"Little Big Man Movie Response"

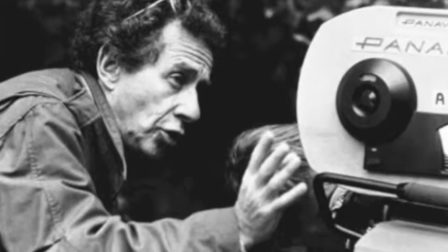Throughout Arthur Penn's life, he directed many movies, but specifically he is known for Bonnie and Clyde,
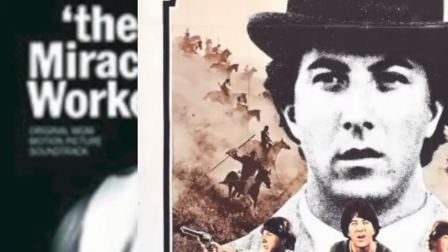The Miracle Worker, and Little Big Man, which was made in 1970.
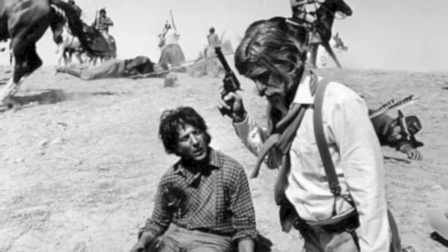According to Roger Ebert, most films, especially ones with violence, have their climax at the end.
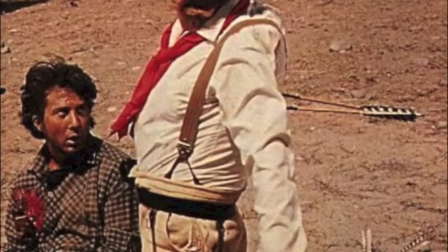Penn puts his near the center. He can control violence as well as any American director, as he does in Bonnie and Clyde.
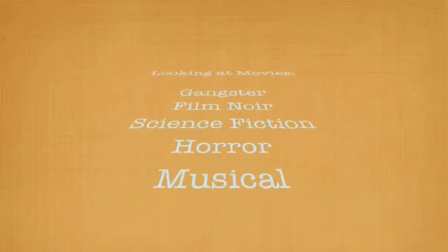Looking at movies, the 4th edition says there are six types of movie genres, one of those being a western, which is what Little Big Man is classified as. Movie genres are designed by sets of conventions known as genre conventions, such as theme, setting, presentation style, story formulas, and stars.
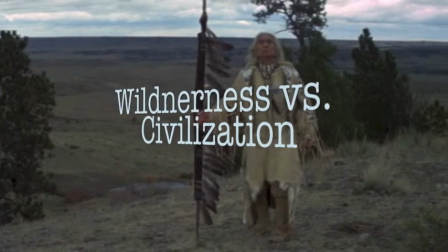Most westerns have a theme of wilderness versus civilization.
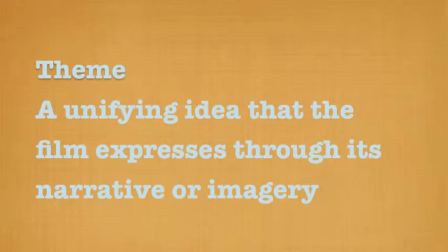Looking at movies defines theme as a unifying idea that the film expresses through its narrative or imagery.
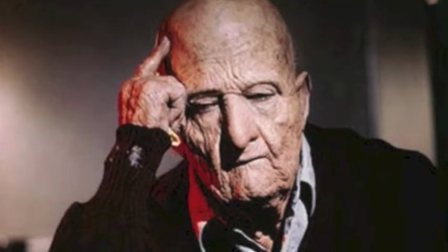In Little Big Man, the scene after Jack Crabbe starts to tell his story is a great example that contains both parts.
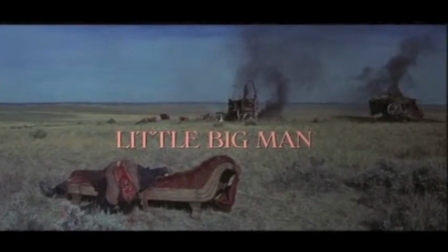At first you see the wide open land which represents the wilderness, but as the camera pans across,
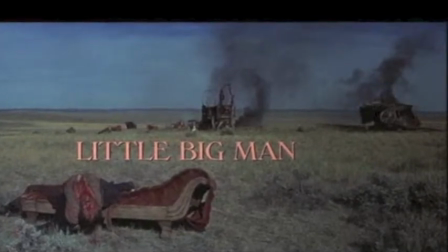you see in the foreground a dead body spread across a chair with a burning wagon in the background. It's showing incoming settlers traveling through the west which represents civilization.
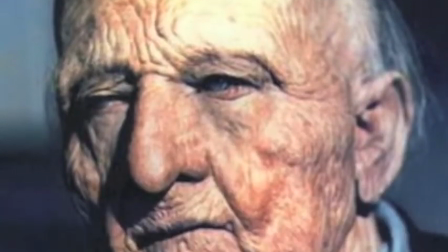This opening scene to Crabbe's story not only represents the differences between the two, but reveals how wilderness is truly against civilization.
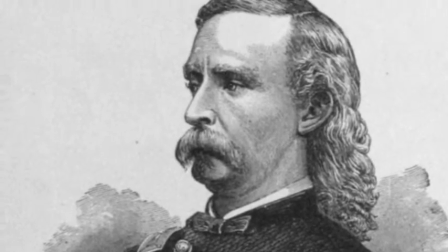The Indians are killing the whites to preserve their land and lifestyle. What sets Little Big Man apart is the fact that it takes the side of the Cheyenne.
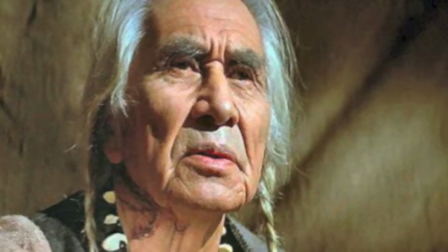In Hollywood's Indian, the portrayal of the Native American film,
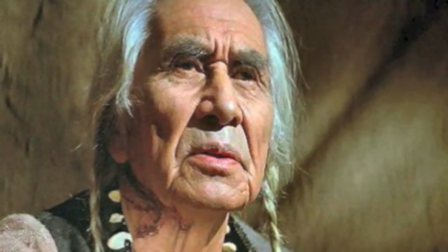it describes how classic westerns portray the whites as representatives of civilization and the Indians as barbarians.
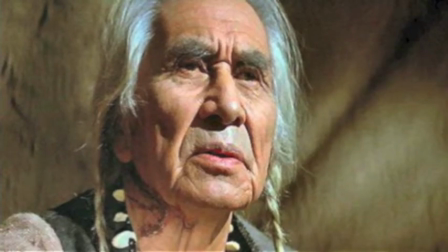This one suggests the opposite.
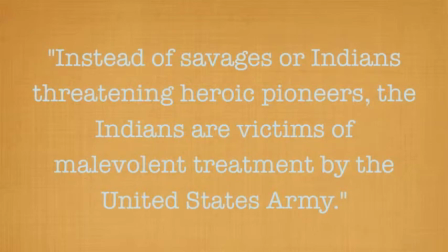Instead of savages or Indians threatening heroic pioneers, the Indians are victims of malevolent treatment by the United States Army.
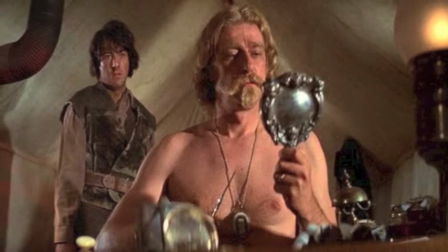On aviwinrib.com, it states, Little Big Man is something else altogether,
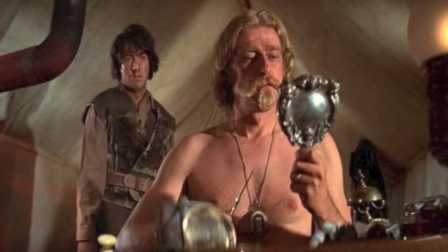an intellectually demanding picture that seizes on the issues of the day while casting a light on the crisis of
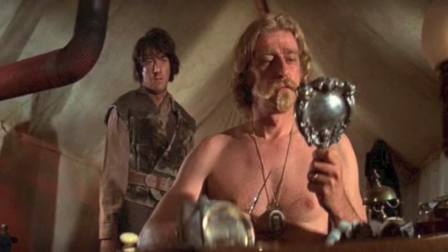moral indeterminacy that faced the United States of America in the late 1960s and early 1970s.
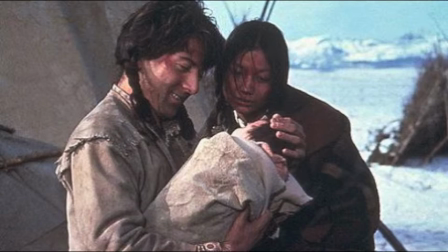The prevailing conditions of the film's time of origin encourage exploration of moral uncertainty with American life. The unforgiving account of Jack Crabb demands it.